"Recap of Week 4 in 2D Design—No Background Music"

So back to that intimidating white page. How do you decide what to do first? Ricky's answer is take a blind risk and do anything. Here he is. He's turning his back to the paper and just drawing. And he came up with this. Ricky was the production designer for the Pixar film Up. Carl's character design is based on a square.
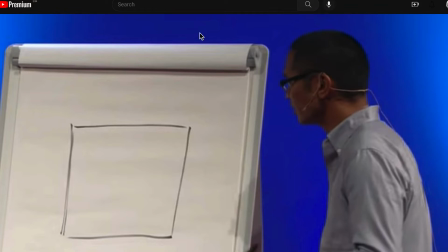4:35 The square represents the figurative box that Carl lives inside.
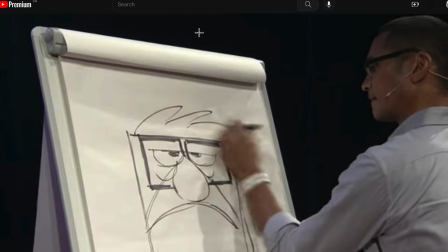4:40 All his features are consciously designed to support the square. Russell's character design is based on a circle.
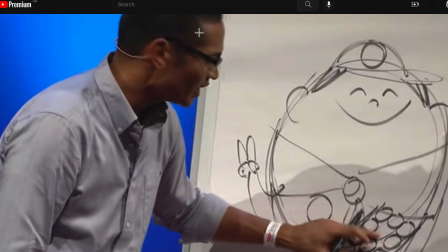4:49 The circle symbolizes positivity and moving forward. It's dynamic. Carl needs Russell in order to become more well-rounded. Russell is an explorer, and he is positive. All his features are consciously designed to support the circle.
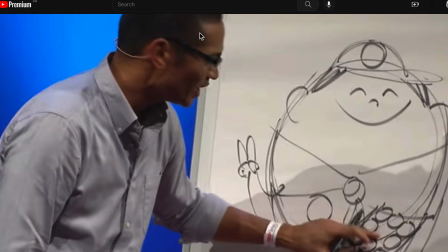5:05 Russell's sash is missing a badge, and that space is over Russell's heart.
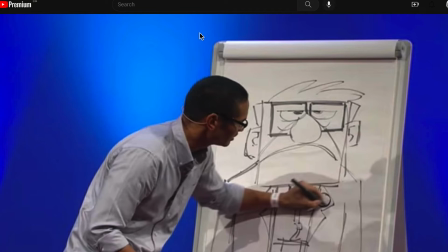5:11 Carl wears his Ellie badge, which is also circular, and it is purposefully placed over his own heart. The implication here is that there's something about each character that completes the other.
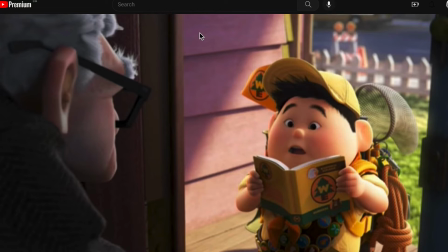5:24 Color saturation is designed to support the characters. Carl's world is desaturated, while Russell's is vibrant, and you can see both worlds in this one shot from the film.
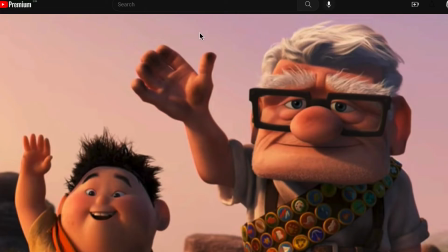5:35 At the end of Carl's journey, and at the end of the film, Carl himself has changed, and this is apparent in his appearance.
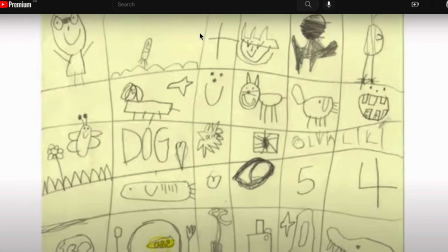5:42 He has more color. Ricky shares drawings made by his own kids. Kids create with joy. They don't fear the blank page, they are excited to jump in.
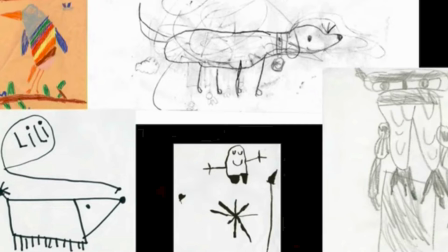5:55 There's an exuberance. Kids are not afraid to make mistakes. Your animal is a character. Simplifying details in your animal rendering lets you take attention away from certain features and put emphasis on other features.
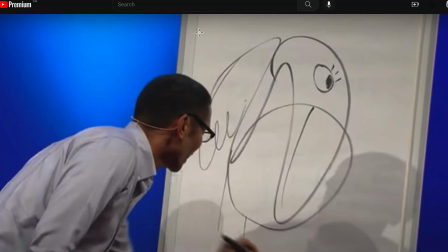6:11 What shapes help to bring out your character? How can you use shape to design the character of your animal?
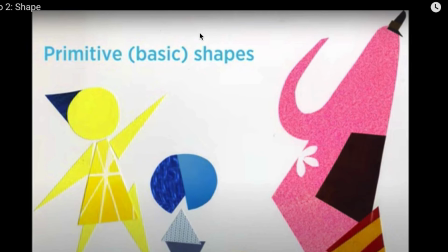6:18 We watched another video that talks about how basic shapes are foundational at Pixar. Shapes are critical for character design in every frame of a Pixar animation. Triangles equal action, speed, or tension. Circles are friendly.
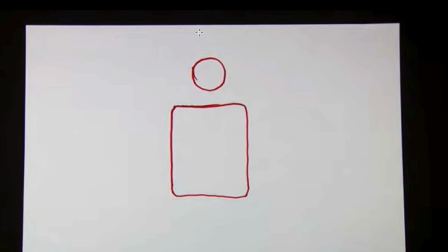6:36 Squares are reliable and stable. Adding details adds information, meaning, or emotion.
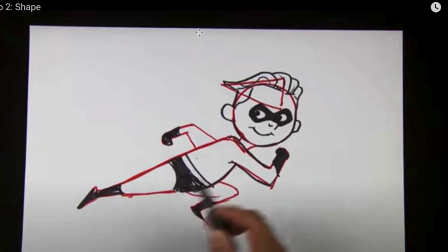6:45 Characters should be identifiable by their silhouette alone.
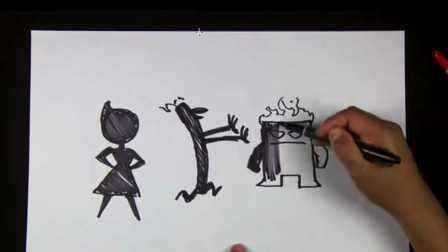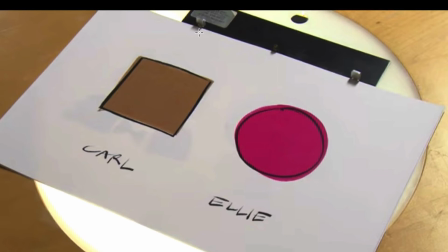6:55 Shapes define characters. Again, Carl is based on a beige square. Ellie's character design is based on a magenta circle. Color and shape inform the character. Shapes define the composition of a scene.
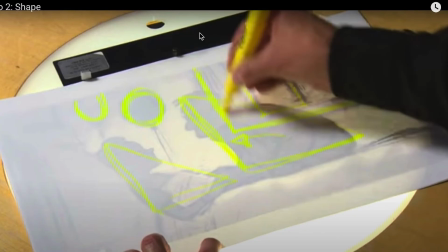7:10 In this scene from Up, we see a repetition of triangles, circles, and squares to create unity. Lines of the window lead your eye into Carl and into the composition. Designers are conscious of leading the viewer's eye into the composition rather than out of it.
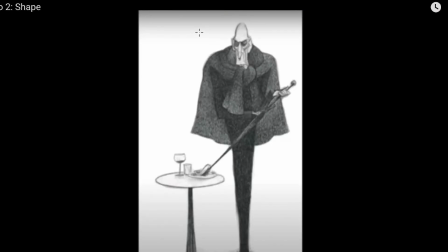7:26 In Ratatouille, Anton Ego's character is defined by angular lines and shapes. He is tall and intimidating. His office is designed to look like a coffin.
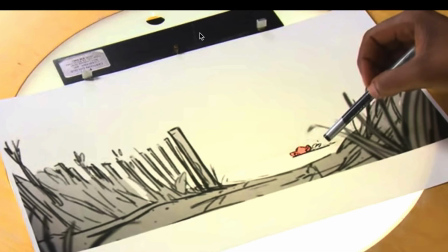7:38 In the film Cars, contrasting dark foreground shapes frame the scene to hold your attention. Shapes and lines of the foreground lead your eye into the action of the scene.
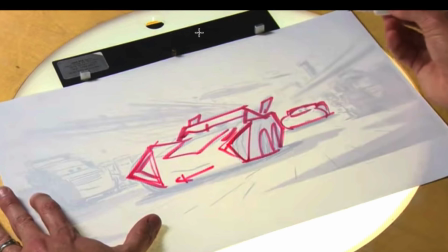7:51 In Cars 3, Lightning McQueen's rounded character design contrasts with Jackson Storm's angular design. Supporting character designs are based on boxes.
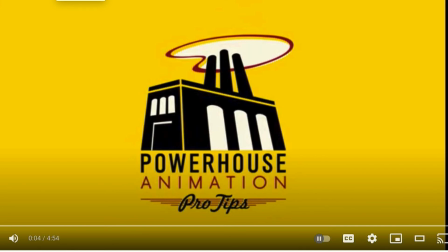8:04 I'm also including still shots here from a Powerhouse animation video because it further emphasizes the importance of shape in character design. When your characters are generic, they look similar.